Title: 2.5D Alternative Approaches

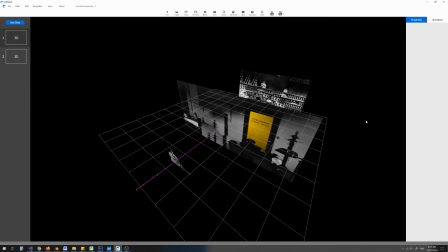0:09 In this tutorial, we're going to go through a number of different ways that you could have approached the animation project, because there are no preset rules about how you might want to approach these things.
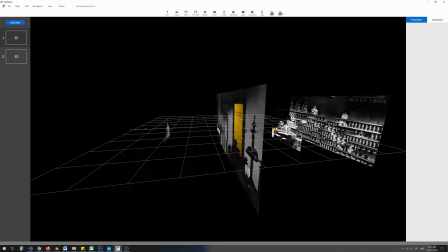0:21 So in this example, you can see that instead of creating two scenes perpendicular to each other, I've just created one in front of the other.
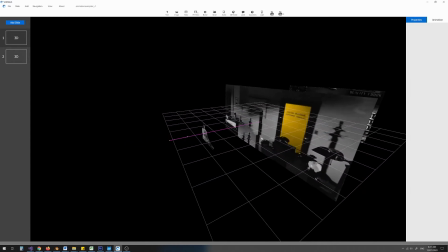0:29 But there's a little bit more going on too.
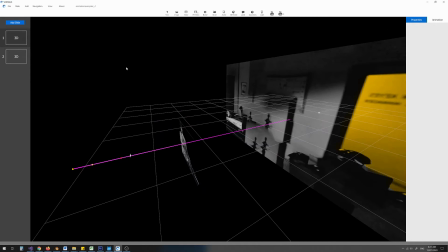0:32 So you can see in the background, I've added a black image just to create a fully black outline in this entire background.
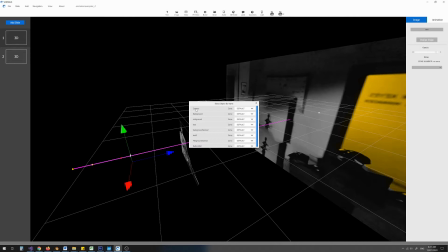0:39 Now, if I select the camera, you'll notice that I've activated camera effects.
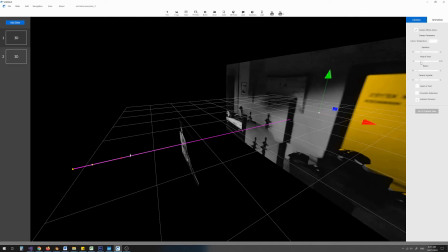0:46 And in the camera effects, I have changed the field of view.
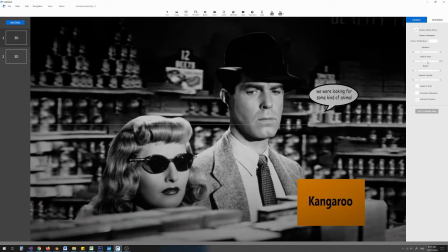0:50 So when I go to my camera, you'll notice that it was a bit more zoomed in.
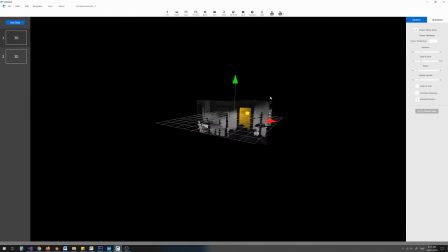0:59 And that just gives me the ability to have a little bit more parallax, a little bit more of this movement effect that we're looking for.
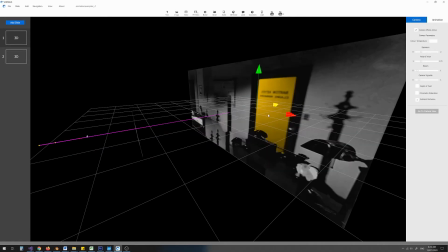1:07 So you can see that because I've got a narrower field of view, I have been able to push these objects further apart.
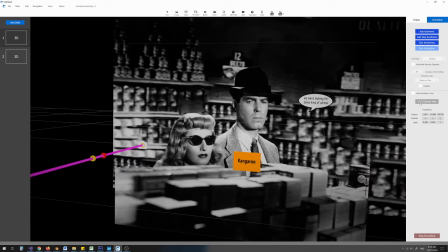1:16 And that means that I can have a little bit more parallax in the system when I animate it.
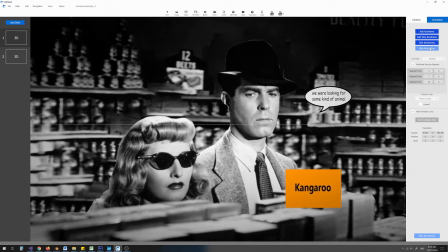1:24 And because I've laid these out end on end,
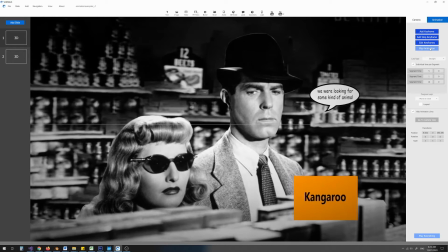1:27 what I've decided to do is not do that jump technique that we went through in the previous tutorial. I actually go directly through the image.
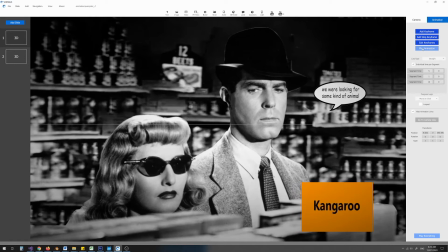1:35 And that just creates a little bit of a dynamic feel.
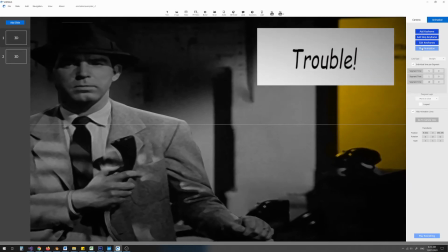1:37 But you can see because I've got this longer or this narrower field of view, I can create a lot more parallax and there's a lot more movement between the images.
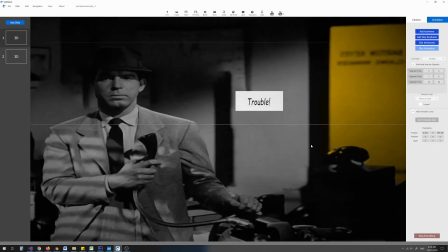1:46 So that's a different approach that you could have. But you'll also notice as I go through this image that the button appears.
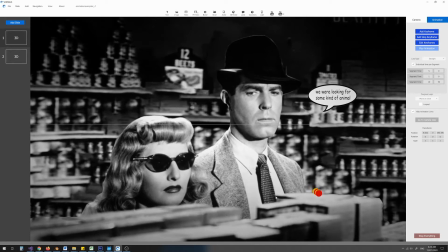1:55 So here we have some animated effects where the button was hidden and then its opacity changes and it appears when I want it to.
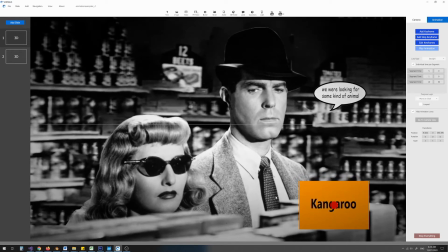2:04 So you can actually also have a number of different techniques that actually allow the system to have a bit more dynamic feel, where you actually animate the properties of the objects, not just the camera.
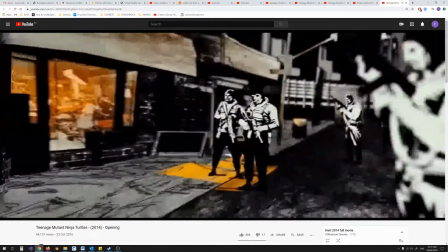2:18 Now you might have looked at that Teenage Mutant Ninja Turtles example where the images are cut out and laid on a plane.
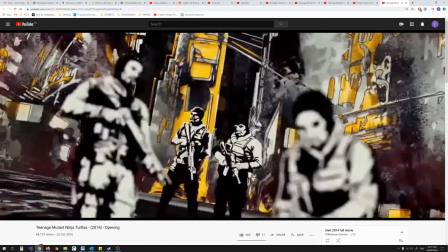2:25 And you might like that effect and want to achieve it.
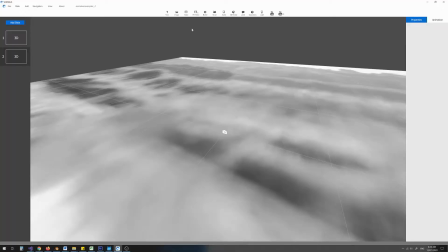2:28 In Vortals, you have to do this in a very particular way, because Vortals is based on game engine technology.
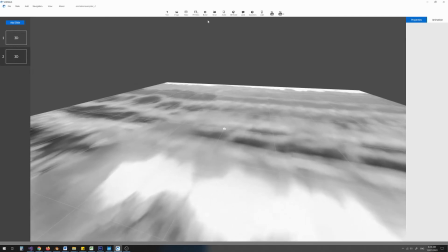2:35 And because of that, when you load an image, you'll find some really weird effects that were unexpected. And there's a different approach that you have to have in order to account for this unusual effect.
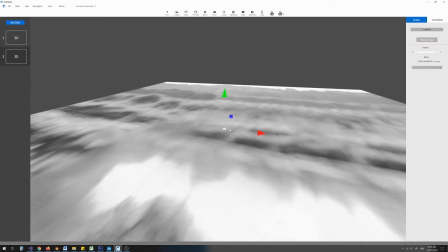2:49 So first I'm going to load in this background. And the background has loaded, but at the moment you can't see it.
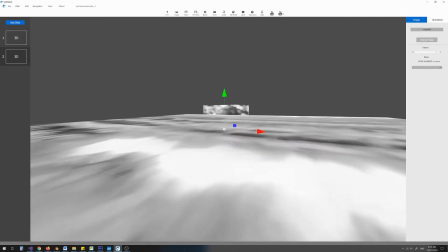2:56 Now if I rotate the camera, you'll see it sort of start to appear, which is a bit confusing.
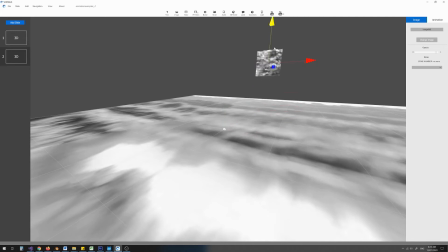3:00 Now if I move it back here and lift it up a bit, suddenly the whole image is there.
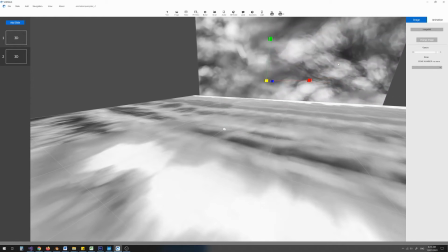3:06 And this might confuse you when you first start.
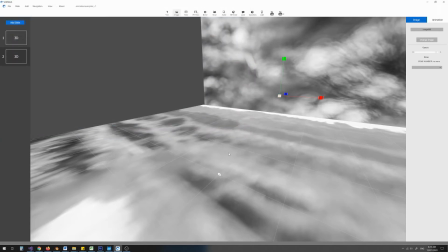3:10 And then if I load in our kangaroo image, once again the kangaroo image has loaded.
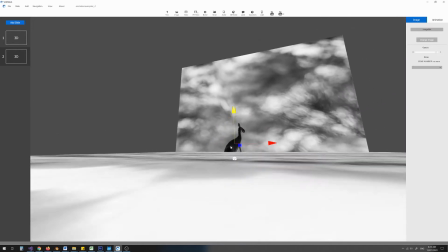3:19 But as I move it, you'll see that the kangaroo image disappears when the center of the image is below the ground plane image,
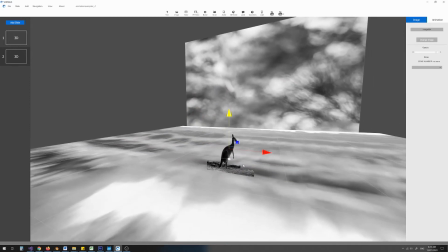3:27 and it reappears when the center of the image is above the ground plane image, rather than parts of the image being shown or hidden.
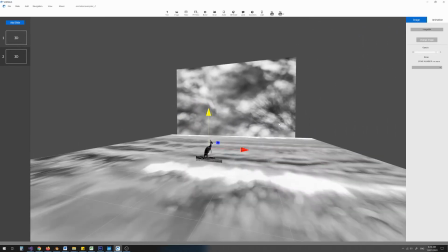3:35 All of this means that using an image to create this effect is not a technique that will work.
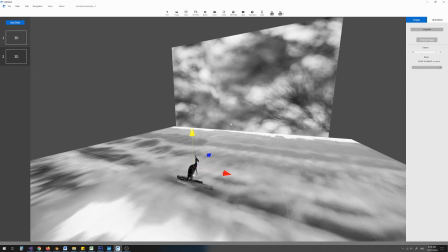3:42 And so what I'm going to do now is take you through the process of how to achieve this effect using a different method.
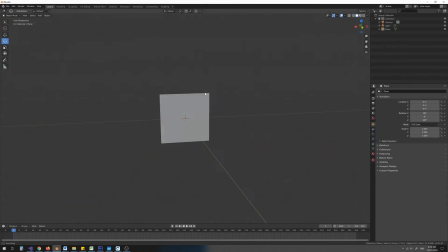3:50 Now I've loaded up a program called Blender. Blender is a free 3D program. And all I've done is I've started a new project. I've gone to Add Mesh and Add a Plane. And I've rotated the plane until it's facing a direction. Now you don't need to do that.
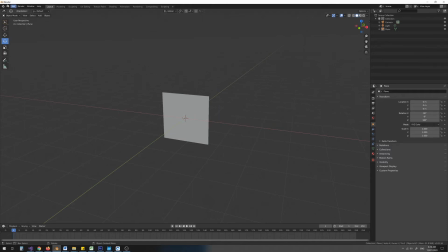4:06 You can simply load this plane as you want. But I've decided to do it like that. I'm going to choose File, Export, and Export FBX.
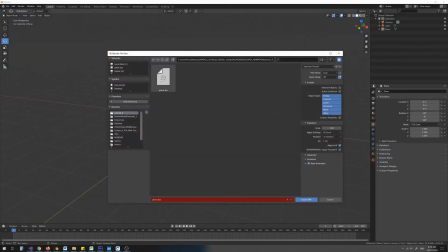4:14 And then I'm going to save it to a location.